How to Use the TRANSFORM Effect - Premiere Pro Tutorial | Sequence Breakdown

So what I did is I used the transform tool again, turned up my motion blur, my shutter angle to 360, scaled it in 170 at the beginning, keyframed it, brought it out to about here, which matched up with the music. So basically back to 100, and then I scaled it back up again. So I set another keyframe, and I think I went all the way up to 140 towards the end. Again, I beziered all these keyframes. You can just right click bezier. It just kind of smooths the transition of the keyframes throughout the clip.
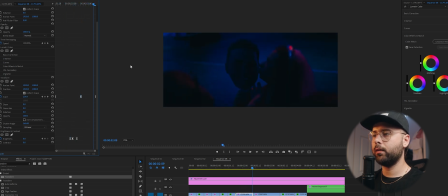So we follow the movement from the last clip, zoom out, and then we start zooming back in, because in the next clip, we do a zoom in at the beginning of it as well.
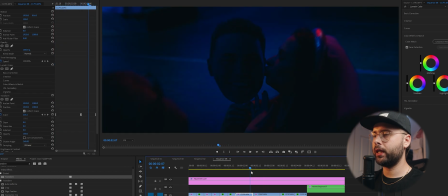As you see, if we go frame by frame here, there's a zoom in at the beginning of this clip and a tiny one here at the beginning.
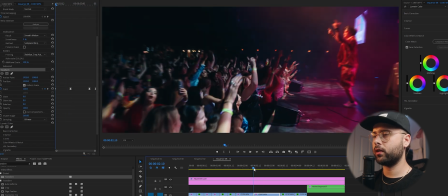Again, I just set my transform tool on this clip, keyframed the scale accordingly,
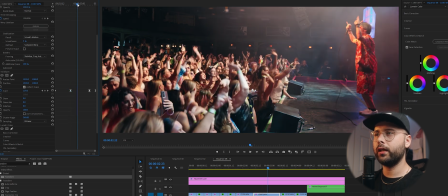set my value to, it looks like 120 here, and then I slowed it down, and then I went from 120,
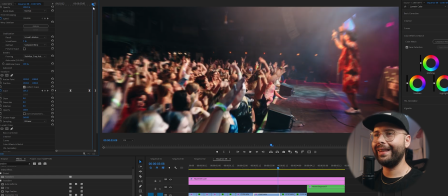brought it back to about 110 here, and then I came all the way back to 100.
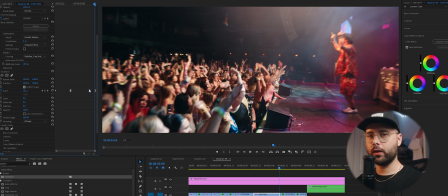Now the distance that I have between these two keyframes is gonna affect just how strong that motion blur is and how fast the zoom in or zoom out happens.
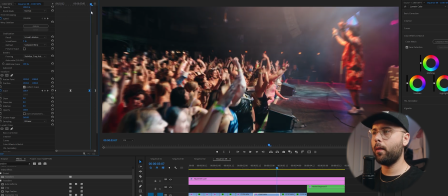So keep that in mind when you're setting your keyframes. And then as we come back out here into the next clip, we have a zoom out.
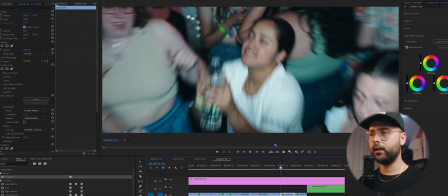And the reason this worked so well is that because in the original unedited clip, I actually was already zooming out with my zoom lens when I was filming this. So the movement just kind of worked out already.
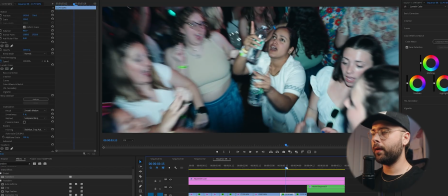I did have to use a little bit of warp stabilizer just to stabilize the motion a little bit, but I did go ahead and apply my transform tool again on my scale.
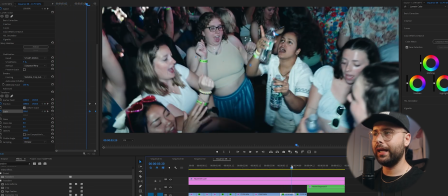As you can see, I only set it to the end of the clip because there's no reason for me to scale out. I could if I wanted to, but I'm already zooming out. So why would I do it inside the transform tool?
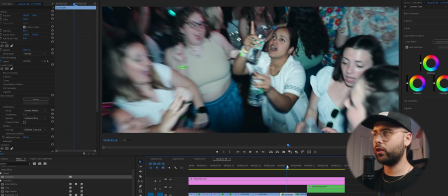As I transitioned from this zoom out, I just used the way I shot it to transition between both clips.
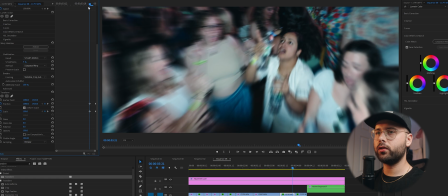I hope that makes sense. So then towards the end of the clip, I just used the transform tool again, set my shutter angle to 180.
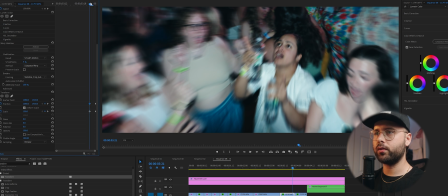And I think I did a distance of 1, 2, it might be 2 or 3 frames, made sure to scale it in, I think to like 130 at the end of the clip here. All right, basically I'm zooming out and then we come back in. And again, at the beginning of this clip,
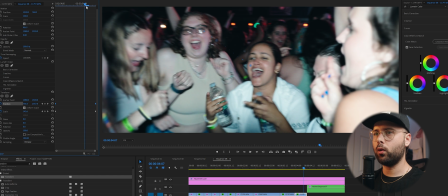I just set my scale in position to zoom in over the course of the clip because I wanted the focus to be on this girl, because in this clip,
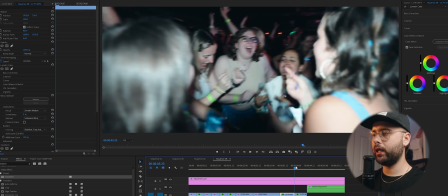I'm zooming out of her face. So when we come back in here, I wanted her to be the focus of it.
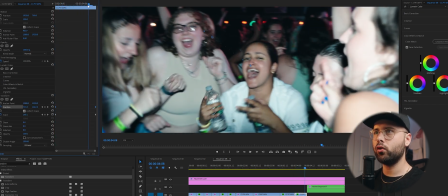So I made sure to set my position keyframe to move accordingly to her face towards the end here. And one last time, we're kind of just repeating the steps, just changing up the keyframes a little bit.
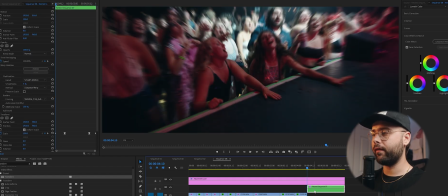We're zooming in to this clip here, which you can see I have nested. Now let's quickly break down why this is nested. I actually speed ramped this clip, which you can see up here. Adding keyframes to speed ramped clips doesn't always work because the keyframes and the speed, it just throws each other off. I also needed to add warp stabilizer, but you can't put warp stabilizer on a clip that has any speed changes. You're just gonna get that error message, warp stabilizer and time remapping can't be used on the same clip.
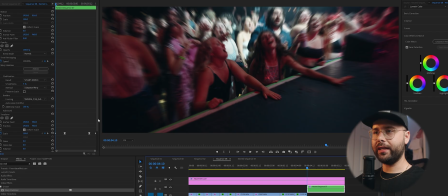So once I nested that sequence, I could put the warp stabilizer on it, and I saved my keyframing for after I did all of that.
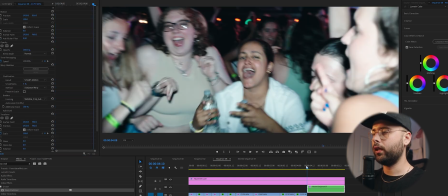So I basically nested it, put my warp stabilizer on, and then if we're following the motion of the last clip here, we're zooming in.
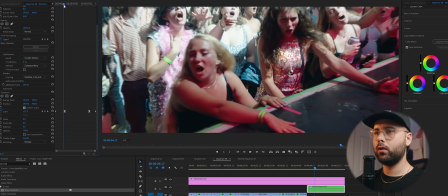I did the same thing here. You can see I upped my shutter angle to 360, brought the keyframing from the scale up to 140, slowly eased it back out.
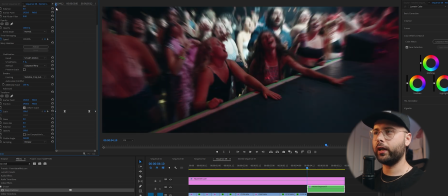And then as we got back to the end here, I set it back to 100. So it kind of follows the speed ramping that I had at the beginning and at the end. So I hope that put the transform tool into perspective for you guys and just shows how strong it is. I utilize it across all my videos, such a great tool.
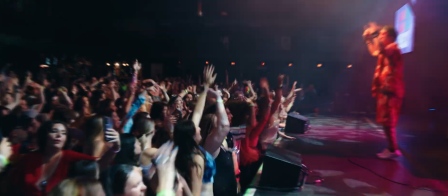I hope I was able to give you guys some ideas on how you can go about using it for your concert videos or just any video in general.
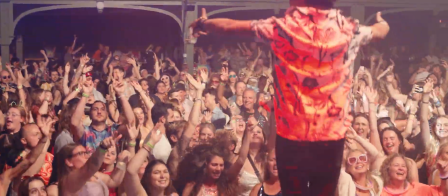Let me know how it works for you guys. If you end up using it, I would love to see your guys' work. For anyone that's new here or hasn't caught on yet, I do have a TikTok, which I've been posting there pretty regularly. I also have an Instagram where I post a little bit as well. You can see a little bit more in my personal life.
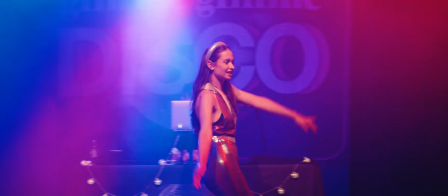And again, if you guys haven't had a chance to go look at the full recap video that I did, you guys can go find that on my channel as well.
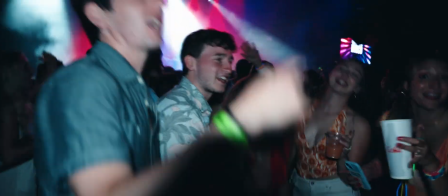Love making these tutorials. Let me know if you have any questions. And as always, I appreciate you guys watching. I'll catch you in the next video. Peace.